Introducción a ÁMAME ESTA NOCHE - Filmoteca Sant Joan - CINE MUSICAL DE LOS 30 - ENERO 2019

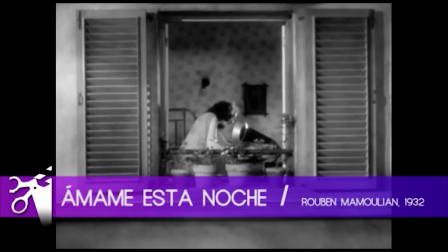8s
Tras recorrer un largo y fructífero periodo silente, el cinematógrafo alcanzó una nueva dimensión con la incorporación del sonido,
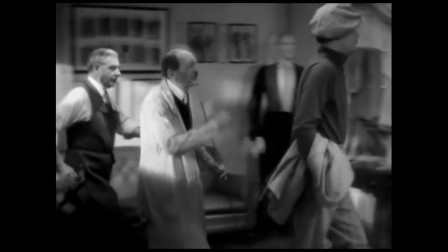17s
dando así paso al nacimiento de la comedia musical como principal novedad.
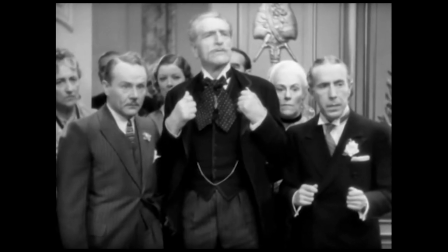22s
El cine sonoro se inventó para ser hablado, pero sobre todo para ser bailado y cantado.
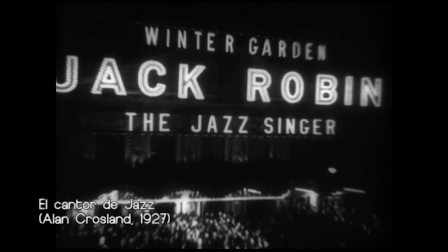32s
En 1927, el cantor de jazz revolucionó la meca del cine y la cambió para siempre,
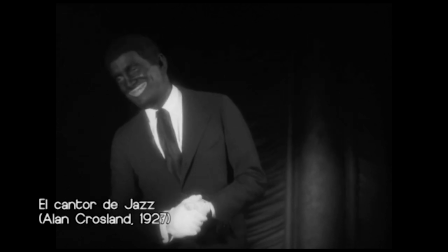39s
convirtiéndose en la primera película sonora de la historia. Tras los últimos años de bonanza del periodo de entreguerras conocido como los felices años 20,
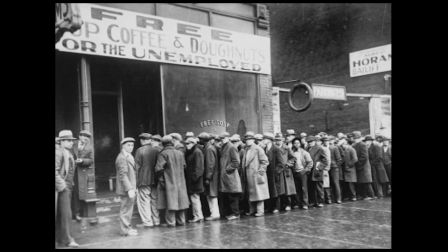48s
llegó el crack financiero de 1929, sumiendo a los Estados Unidos y al mundo entero en la Gran Depresión.
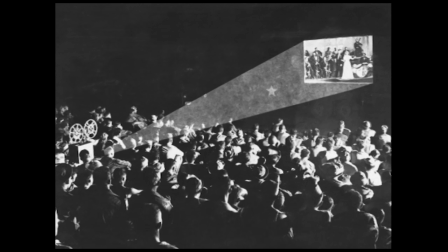56s
La hecatombe económica afectó al público de las salas de cine, el cual buscaba evadirse de la triste realidad que lo rodeaba.
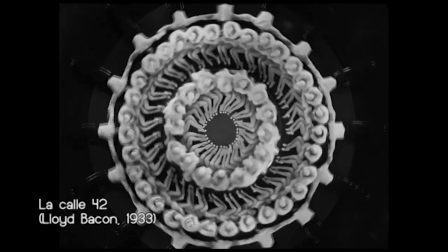64s
Es por ello que la comedia musical, procedente en su mayoría de los espectáculos de Broadway,
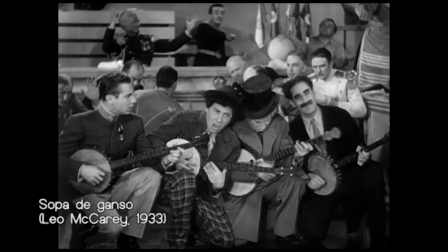69s
surgiera con fuerza y se estableciera de inmediato como una fórmula exitosa que servía a la vez como entretenimiento y como válvula de escape.
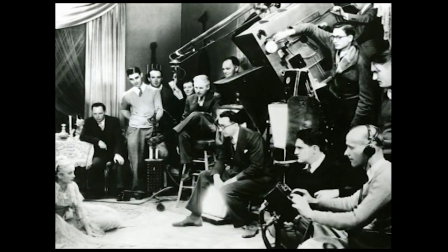78s
La transición del cine silente al cine sonoro fue complicada.
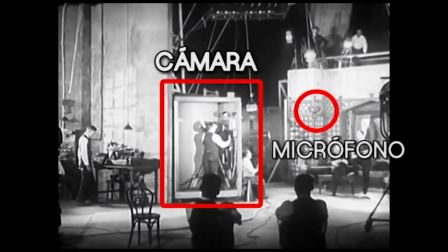83s
La captación del sonido exigía cámaras y micrófonos inmóviles, y puesto que primaban los diálogos y canciones sobre la imagen,
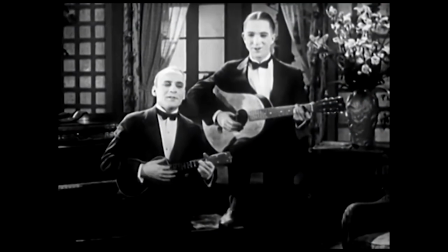91s
el plano visual quedó degradado a tomas estáticas y cuasi teatrales.
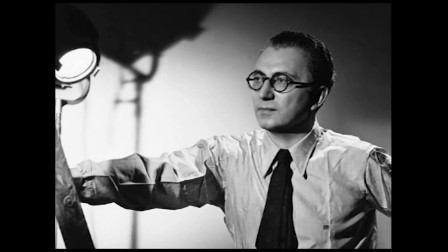97s
Al rescate acudió el director Rubén Mamulian, que con su primera película,
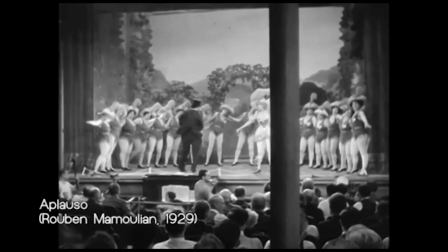102s
Aplauso, un triste musical sobre el declive de una artista del burlesque,
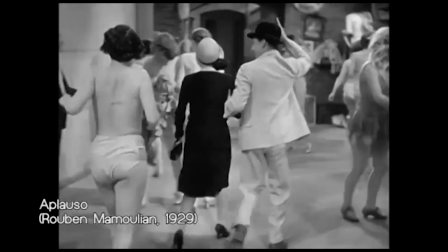107s
logró devolver a la cámara su movilidad perdida, siendo esta la que contaba la historia con ayuda del sonido.
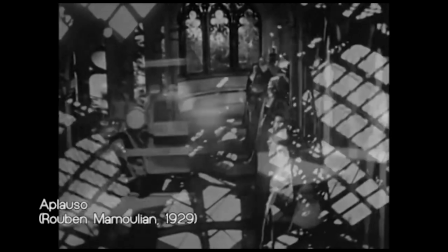115s
Para ello, se ayudó de la innovación y fue uno de los primeros en utilizar aislamientos sonoros para los motores de las cámaras,
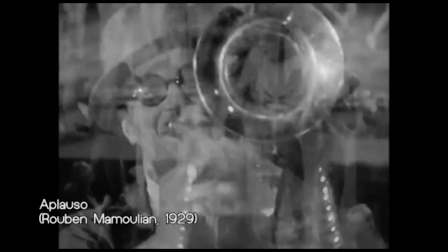123s
así como la utilización de varios micrófonos a la vez.
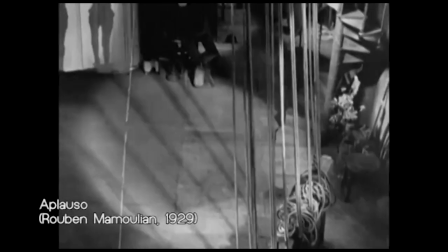127s
Con él, el diseño del montaje de sonido pasaba a ser una parte importante de la producción.
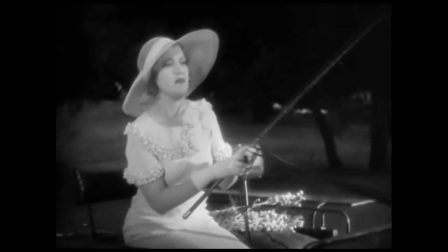134s
Años más tarde, Rubén Mamulián rodaría de nuevo un musical con el que perfeccionaría su técnica y asombraría
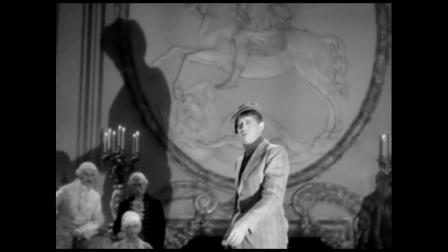140s
al público por su ejemplar comunión entre el sonido y los ampulosos movimientos de cámara.
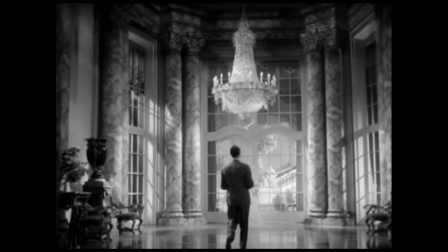147s
Amame esta noche se trataba de una adaptación de la obra El sastre en el castillo
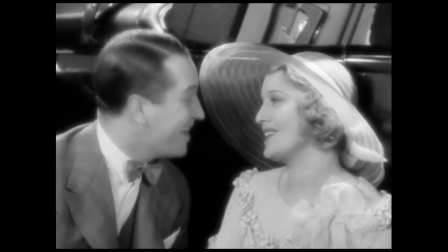152s
y nos contaba la historia de Amor Fou entre un sastre y una princesa.
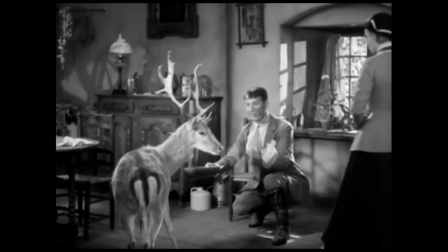157s
El típico cuento de hadas ambientado en París con una historia de amor imposible repleta de enredos, equívocos y canciones.
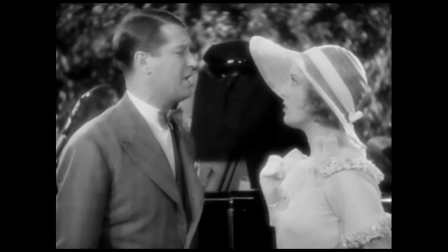166s
Los papeles recaían en el emblemático actor Maurice Sevalier como el sastre Maurice y
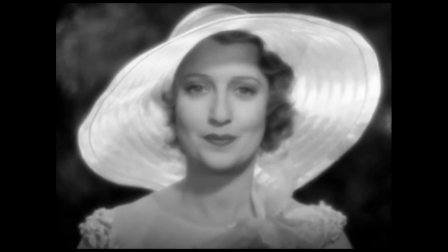172s
la reina de la opereta janet mcdonald como la princesa janet ambos venían de formar pareja
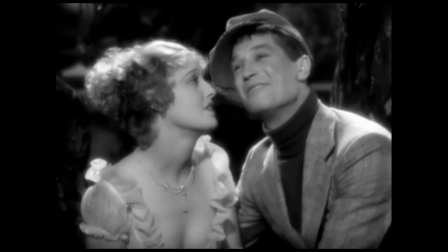178s
en el desfile del amor de hernst lubitz y la imagen y
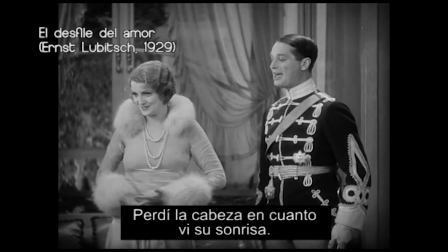185s
la imagen del momento a suyo
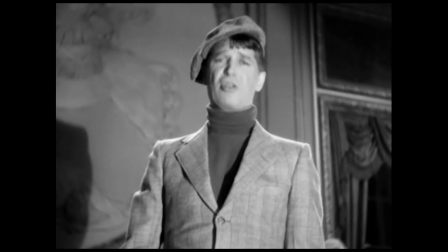192s
chevalier destacaba por sus personajes pícaros y enamoradizos de acento
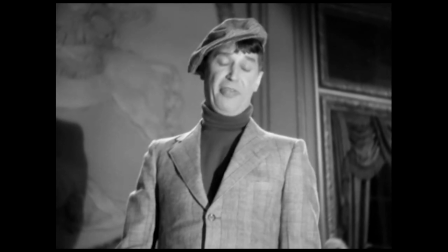197s
francés que buscaban la complicidad del público mirando ocasionalmente a cámara.
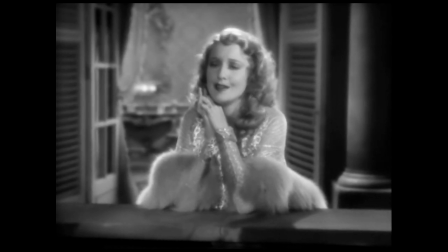202s
La cantante Janet McDonnell disfrutaría del éxito dentro y fuera del ámbito fílmico y cosecharía galardones en el mundo musical.
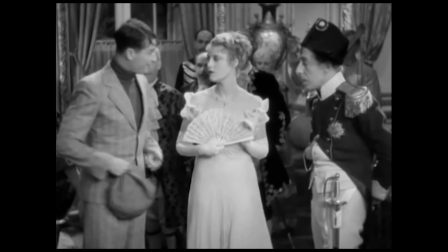211s
Tras Amame esta noche, volverían a trabajar juntos bajo las órdenes de Lubits en Una Hora
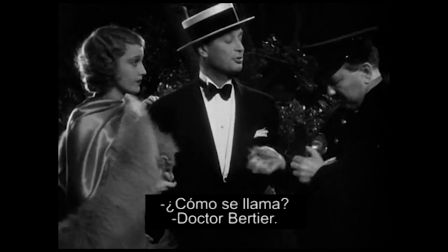216s
Contigo y
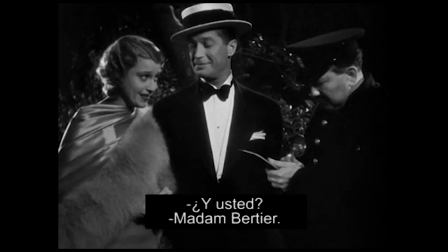221s
La Viuda Alegre.
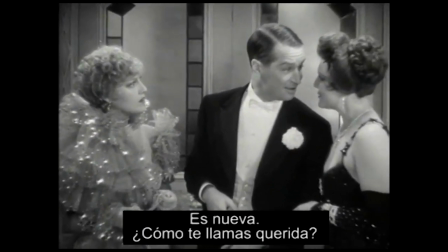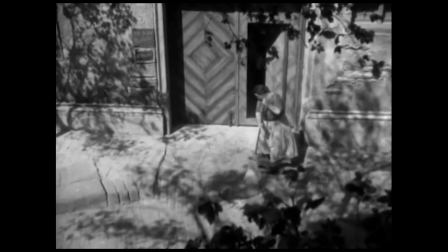236s
Una de las muchas virguerías técnicas que destacaban durante la película fue la secuencia inicial,
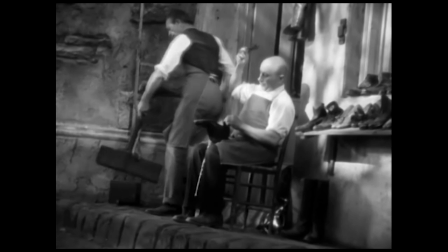242s
en la que, sumando efecto sonoro tras efecto sonoro, se recreaba la vida del bullicioso París.